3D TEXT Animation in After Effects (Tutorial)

What's going on, guys? In today's video, we're going to be going over how to animate 3D text.
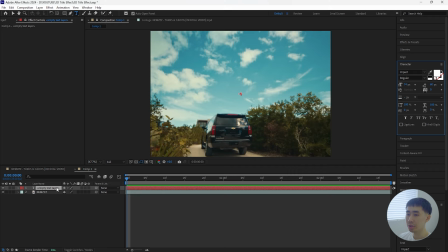0:14 Now, this is going to be more of a complex animation because we are going to be using a null object in order to animate a part of 3D text. I really like the way it looks, and I'm sure you guys are going to like it too. Before we get into the video, I want to let you guys know that my name is Danny,
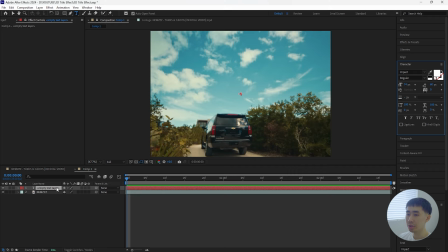0:27 and I run the Motion Visual Shop where I sell editing packs and presets for video editors. So if you want to level up your edits and also save time editing, I'll have the link to that down in the description. With all that being said, let's get right into the video. All right, so here in After Effects, we have this Turks and Caicos.
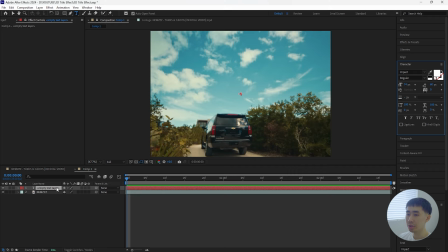0:40 Pretty sure I said that correctly, but we have this music video by Nems, and we're going to be creating that 3D text effect on this footage. So the first thing we're going to do is create a new text layer, and for the font, I'll be going for Impact.
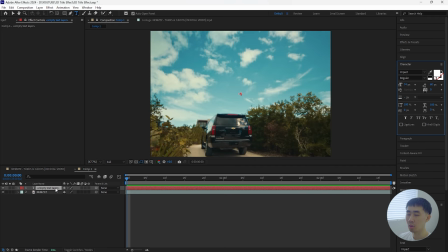0:53 I'm pretty sure that's a free font, but you can always use whichever font that you want. So I'm going to write the title of the song, and then I'm going to create a separate layer. Just click Control D. Just move the position down for that one, and then write the artist's name. So in this case, it's going to be Nems. So we have the title of the song and then the title of the artist.
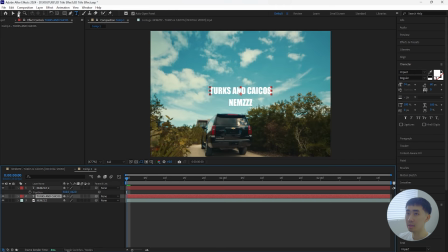1:12 I like to have the anchor point right at the center for my text layers, and you don't always need to do that. I just like having the anchor point right at the center. So just click your layer, hold the control button, and then click this anchor point tool twice.
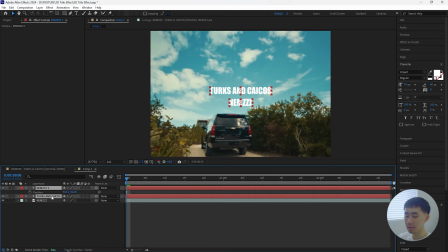1:24 And then I'm just going to do the same thing for the other layer as well. For both of these layers, I'm going to increase the scale, increase that to like 235%. And I also want both of the text layers to be right at the center.
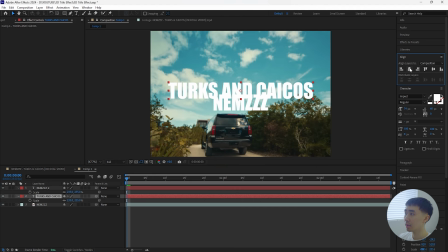1:36 So if you go to the Align tab and then just click your layer, click this align horizontally and then align vertically so it's right at the center. You can always just check your position to make sure that it's right at the center. So I'm going to do that for both of the layers.
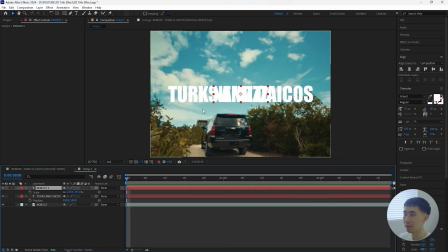1:50 And I know that does look a little weird because both of the text layers, they're like overlapping and you can't really see like what the words say. But once we create the 3D text, we're going to be able to see both of the text layers.
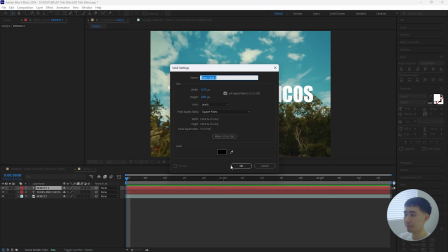2:01 So once you do that, we're going to create a new solid. And then for the solid color, it doesn't really matter which color.
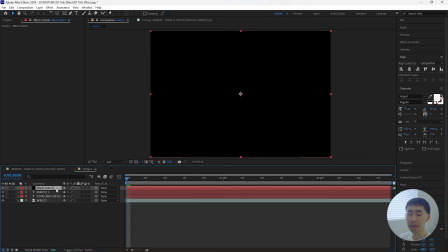2:06 So I'll just keep it like that. And in order to create this 3D text effect, we are going to be using a plugin called Element 3D.
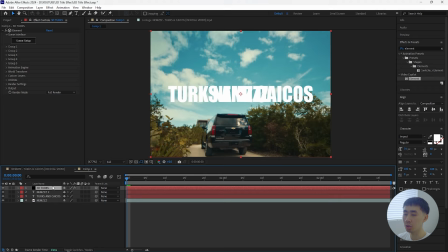2:11 The perfect plugin, especially if you want to go for 3D stuff for your edits. I'm just going to name this one to 3D Turks because this is going to be the one for the actual title of the song, and then we're going to eventually create another 3D text layer for the name of the artist. And I'm just going to turn off both of these layers for now.
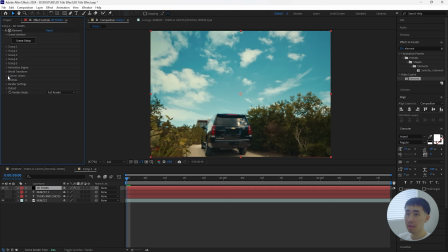2:28 So for the Element 3D, go to the custom layers and then custom text. For the first path layer, I'm going to select the title of the song and then go into the scene setup.
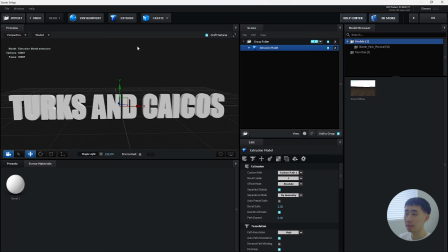2:39 So once you get into the scene, you want to then click extrude so that we can actually see the text.
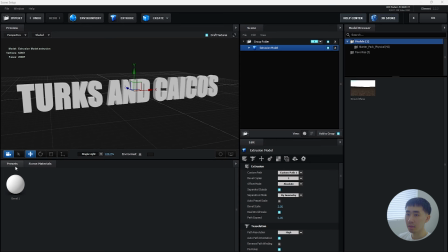2:43 All right, so now we have the 3D text, and then go to the presets, open up the bevels. There's a lot of different options that you can choose, and you can just go for whatever look that you want.
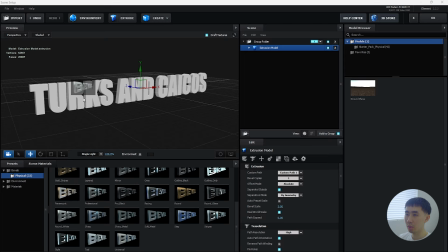2:53 In my case, I want to go for the round white one and then just add that to my text.
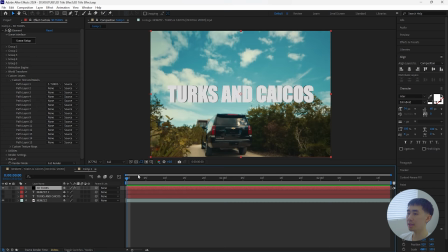2:58 So by adding that, it already makes it look a lot better. Okay, so now we have the 3D text of the title of the song, and I actually want this to blend in with the environment.
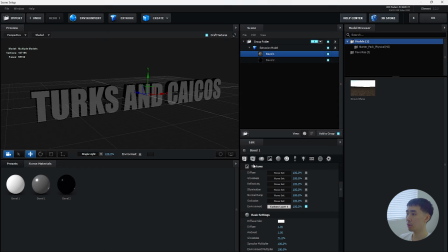3:06 So go to the custom texture maps, and then for the first layer, change it to the layer of your video. Then go back into the scene setup, go to the bevel one, click the texture button, go to the environment, and then we're going to load the video layer that we selected from earlier. Also do the same thing for the second bevel. Also going to change the settings for the extrude.
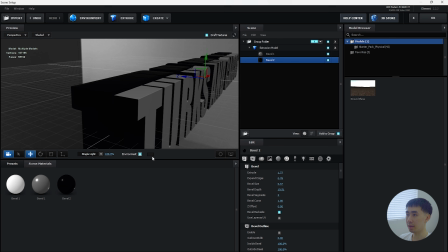3:26 So for the first one, I'm going to be increasing that to I think like around 4. And then for the second one, let's also increase this. I'm going to have this one a little smaller just so that we can actually see the edges of our text.
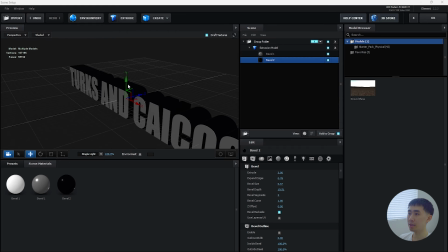3:38 So I'll increase the extrude to 3. And by adjusting those settings, just adds more depth to our 3D text.
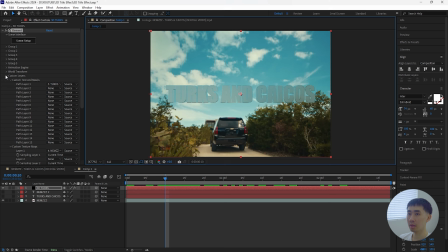3:46 So now we have that 3D text with the environment kind of like animating on the text. It actually blends in with the video. Then I'm going to go into the render settings, open up the physical environment, increase the exposure. I'm going to increase this to 1.3, go into the ambient occlusion.
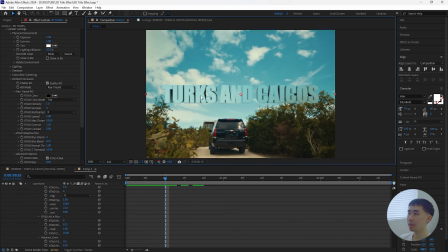4:03 Make sure to enable that, change it to ray traced. And by doing that, we can actually see more of the shadows for our 3D text.
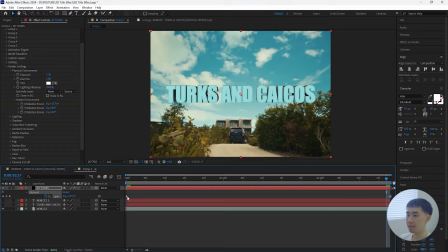4:10 I'm also going to animate the environment. So go to the rotate environment, and then let's keyframe the X rotation at the start, go towards the end.
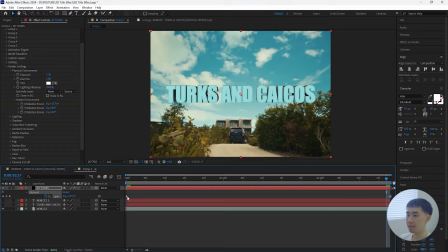4:18 And let's just animate this to like 180 degrees. Bring that keyframe towards the end, easy ease both of the keyframes. So now the environment is actually rotating throughout our text. And I think that looks pretty dope.
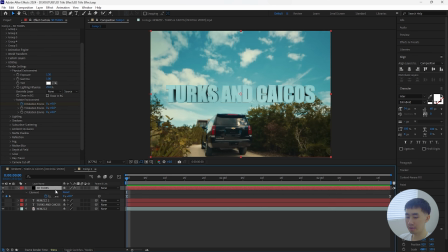4:29 We're going to then create a 3D text for the name of our artist. So let's duplicate this layer, click Control D, turn this one off for now. I'm also just going to rename this to 3D Nems. Go back into custom layers and then change the custom text to the name of the artist.
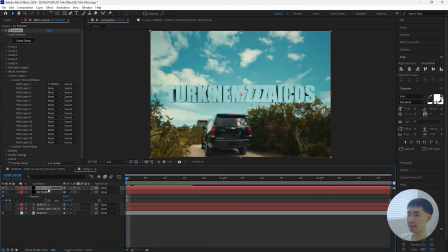4:45 So now we have the 3D text of the name of the song as well as the artist. And let's bring down the position for the artist. So I'm just going to bring it down and have it like right underneath. I'm also going to make the artist name smaller in order to create that hierarchy where we have the title of the song a lot bigger.
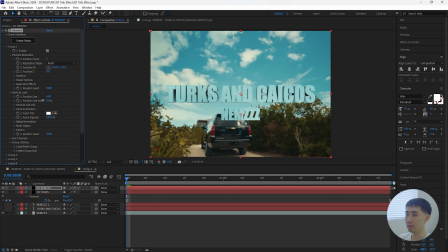5:02 So go to the particle look and then decrease this to 6, bring that up, have it like right there. Then we're going to actually animate our 3D text. So I'm going to turn off the name for now, and then for the 3D title, go forward like 8 frames and go to the group 1 particle look. And then you want to make sure to turn on the enable multi-object. So we're not going to adjust any of these settings.
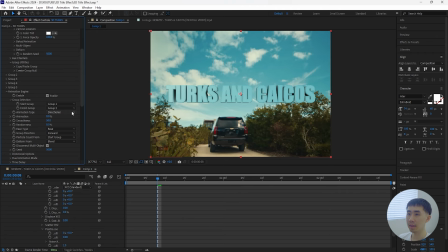5:21 I'm just going to turn that on and then go to the animation engine, enable that. So this is what we're going to use in order to actually animate in our text. If I adjust the settings, the animation, as you guys can see, it like animates in. Instead of having it at directional, we're going to change that to random,
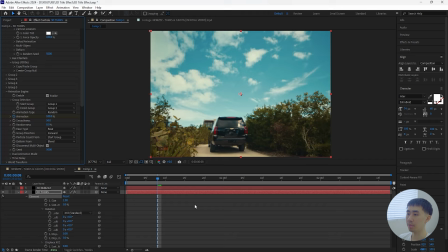5:36 and then keyframe the animation at 100% at the start, or not at the start, but at the 8 frame mark. And then I want this to feel really smooth. So let's go forward like 30 frames. Keyframe the animation back to 0%. Easy ease both of the keyframes. So when I play this through, as you guys can see, all the letters they animate in at different times.
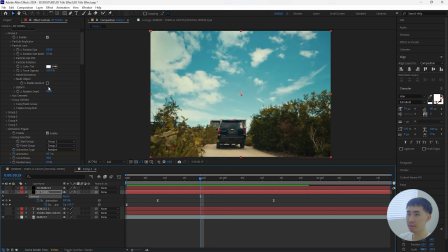5:55 It creates that like offset effect because we had the multi-object on. So you want to make sure to enable that, because if we don't have that on, it like everything just animates in at once. So that's really important. Make sure to enable that. Now we're going to rotate in our text.
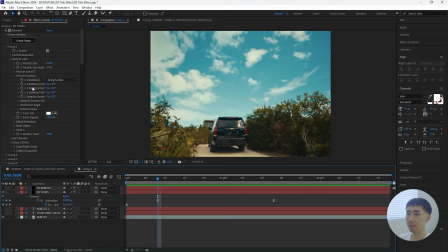6:10 So go into the particle rotation, and we're going to be animating the X rotation. Go right here. Then we're going to keyframe the X rotation. Bring that keyframe towards the end where the other keyframe is. And I want this to animate in one full cycle. So I'll just change this value to -1.
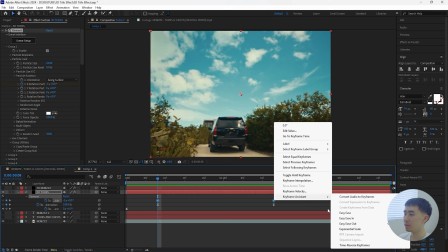6:26 So that way it rotates in the right direction. Then easy ease both of the keyframes, and then make sure to turn on the motion blur.
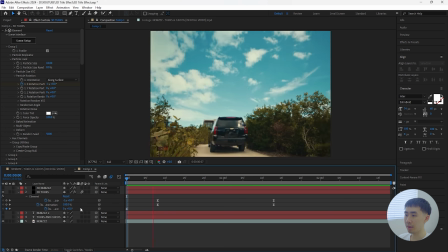6:34 So this is what we have for the animation so far. Adding the rotation keyframes just makes it look a little more dynamic. We can also go into the graph editor or the right side. I can have the influence at around like 65%. Then go into the animation keyframes, animation engine keyframes, go into the graph editor,
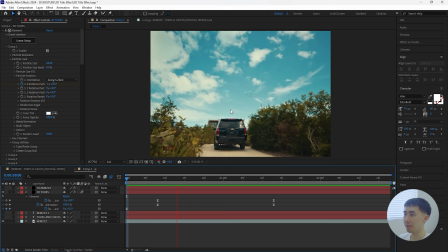6:51 create the same exact graph where we have the influence at around 65%. So that way when it animates in, it like animates kind of fast at the start and then it like slows down towards the end. Just makes the animation look smoother. But if you liked it the other way where we didn't adjust the graph editors, then you can also just leave it like that.
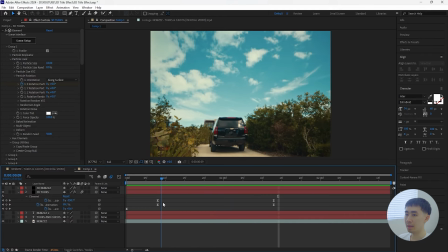7:09 I think both ways look pretty smooth. We're also going to be doing the same thing for the 3D text of our artist. Go to the multi-object and make sure to enable that. Then we're going to go into the animation engine, enable that, change the animation type to random. For this one, we're going to have it start at a different time than the title of the song.
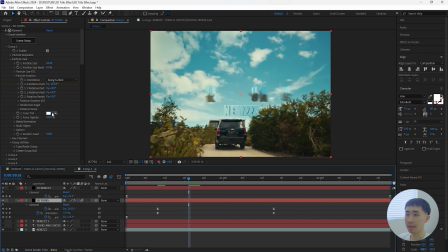7:28 So let's go forward 8 frames from these keyframes right here, and just keyframe the animation engine at the start at 100%,
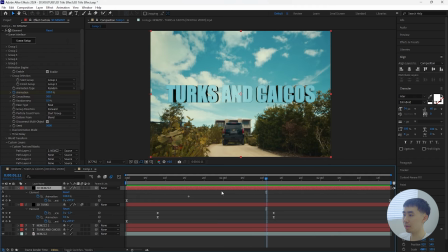7:36 then go forward 25 frames because I want this one to animate in a little faster.
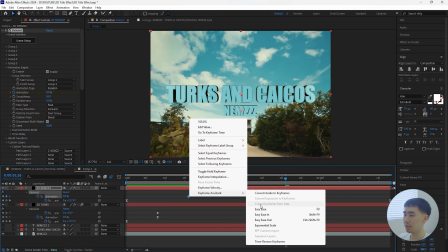7:40 Keyframe the animation back to 0%, easy ease both of the keyframes, and then we're also going to be animating the particle rotation.
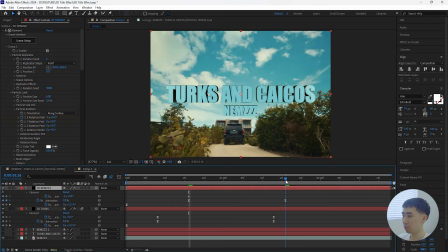7:47 Keyframe the X rotation at -1, and then go forward 25 frames, keyframe that back to 0. Easy ease both of the keyframes, turn on the motion blur, and then I'm going to create the same exact graphs as we did for the title of the song.
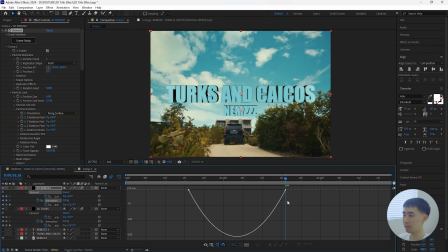8:01 So the influence on the right side is at around 65%. And then the same exact graph for this one. This is what we have for the animation. Final thing we're going to do is create an extra rotation animation for both of these 3D texts.
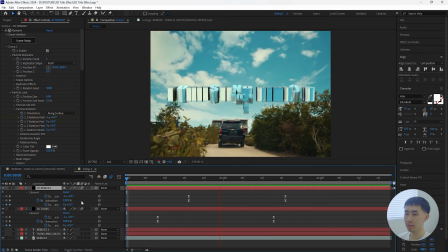8:15 I think it just adds a little more to the animation, which makes it look a little better. So let's create a new null object for both of these text layers.